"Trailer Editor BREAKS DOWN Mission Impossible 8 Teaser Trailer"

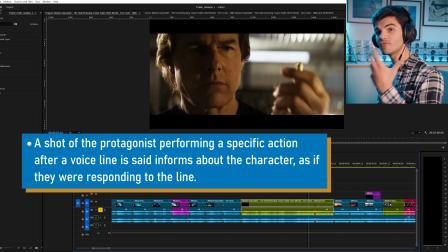(8:08)
It's adding that emphasis to that movement,
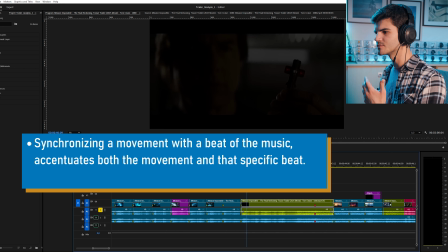(8:11)
to that decision right after that line that really shows that he's making a really important decision, which is to accept the mission.
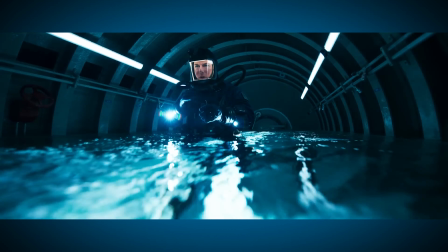(8:19) The mission falls to him. Should he choose to accept?
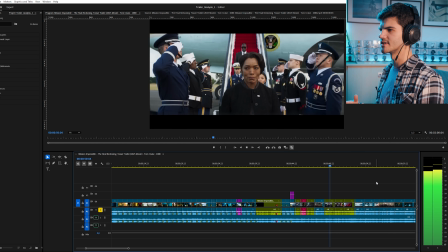(8:25)
We cut to logos. This is when the trailer slows down a little bit, focus more on the story, on the characters.
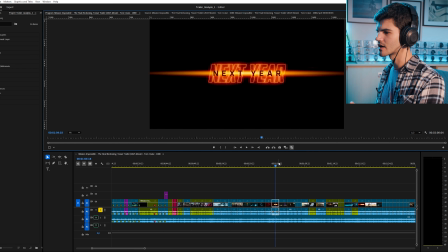(8:33)
That's when we start getting the copy next year. And the trailers for the Mission Impossible films always do this little nod to the main theme. That's the pattern, isn't it? And then there's this character moment with one of the side characters. Simon Pegg's character.
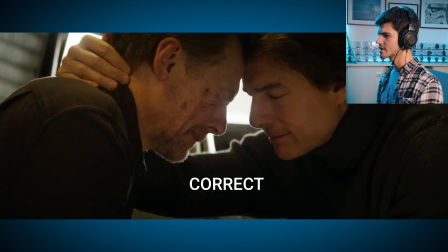(9:01)
We see him have this emotional moment with Benji, holding hands with someone, him and Luther hugging, smiling. Really emphasizes the stakes for this character, because you don't really get invested in the story just because the world's about to end. It's more about whether or not this will impact the main character emotionally. That's what we relate to as an audience, so it's always good to have that here.
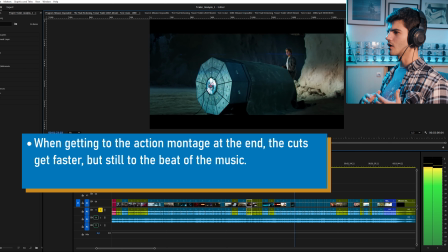(9:27)
And this is when we really get into the action. You see that all of what's going on is way more intense, the cuts are way faster,
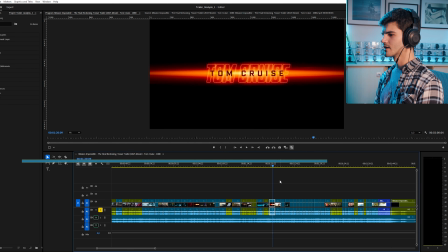(9:36)
and all of these scenes are left unresolved because it's unresolution that really grabs the audience's attention,
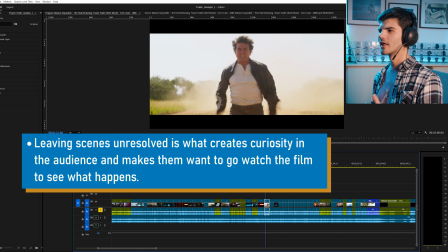(9:44)
that makes them want to go and watch the movie at the theater because they want to know what happened.
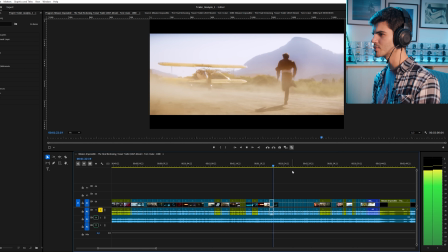(9:52)
Does he manage to grab onto the plane? Why does he need to grab onto the plane?
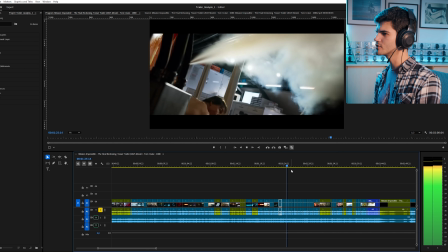(9:57)
There's a bomb here. Does he manage to defuse it? Does he manage to beat this guy?
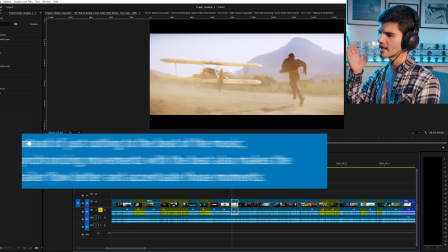(10:02)
You don't just have to synchronize the cuts with the beats. You can synchronize an action beat with the beat of the music.
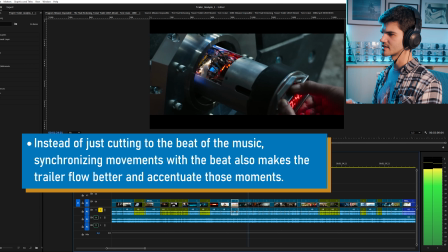(10:12)
Like the example of this kick here.
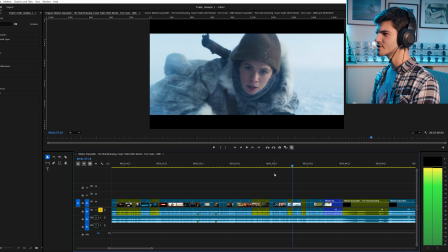(10:16)
And then when Luther starts speaking and the song is reaching its climax, we get the biggest action moments.
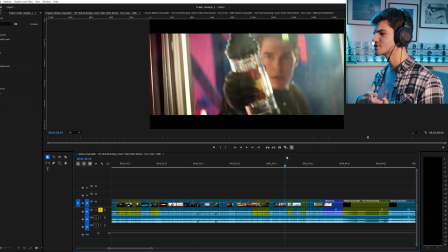(10:24)
And it's not just action, it's not just a resolution, we need to see characters.
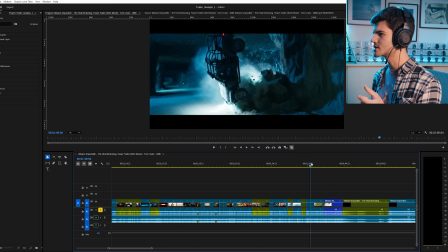(10:30)
So we have these micro stories, as I like to call it. We see Grace laying on the snow looking at something.
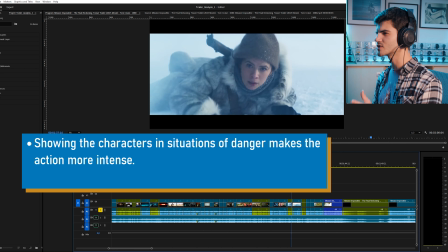(10:38)
We cut to an explosion in the snow, so we know that it's related. We don't know what's happening, if she's going to make it.
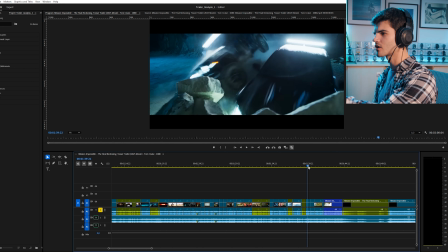(10:45)
The camera moving towards Ethan and then the cars moving towards the camera indicate this sense of danger.
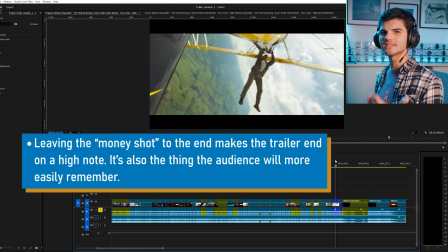(10:54)
These films are known for Tom Cruise's crazy stunt, so obviously you're going to have that as the climax of the trailer.
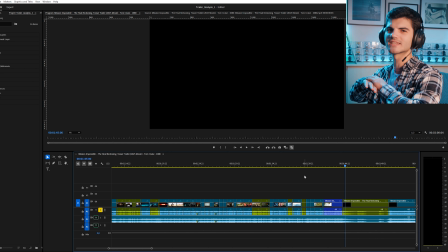(11:02)
And we don't see how that ends. We just have the cut to black. The music cuts as well, and we get this moment of silence.
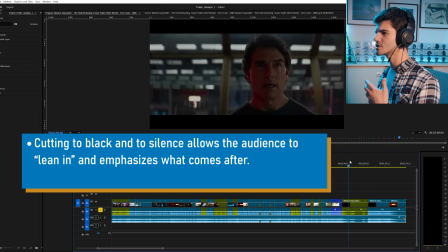(11:11)
And it's only by the end of the trailer that we actually hear Ethan speak for the first time.
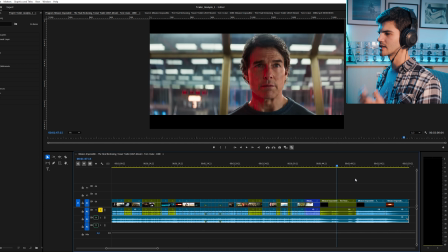(11:18)
And he's the one to close the trailer. He's the last person to speak.
I need you to trust me. One last time.
Which also has a sort of meta commentary on the fact that this is going to be the last Mission Impossible film, at least with Tom Cruise. Or at least that's what they're insinuating. He might do this until he's 80.
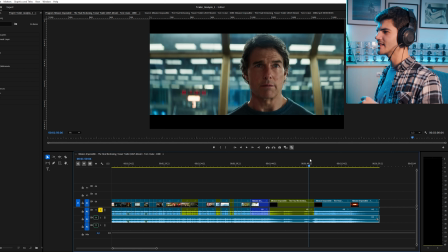(11:39)
And then that's when the music swells back again and it shows the title of the film. This is a very simple and yet effective trailer, I think. I think it's really well cut. This trailer was cut by AV Squad.
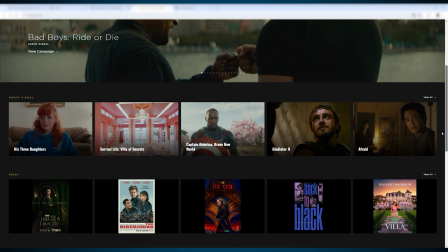(11:58)
It's a big trailer company that cut many other trailers like Gladiator 2 that I've analyzed on this channel as well, amongst a variety of others. I hope that you liked this video and that you learned something.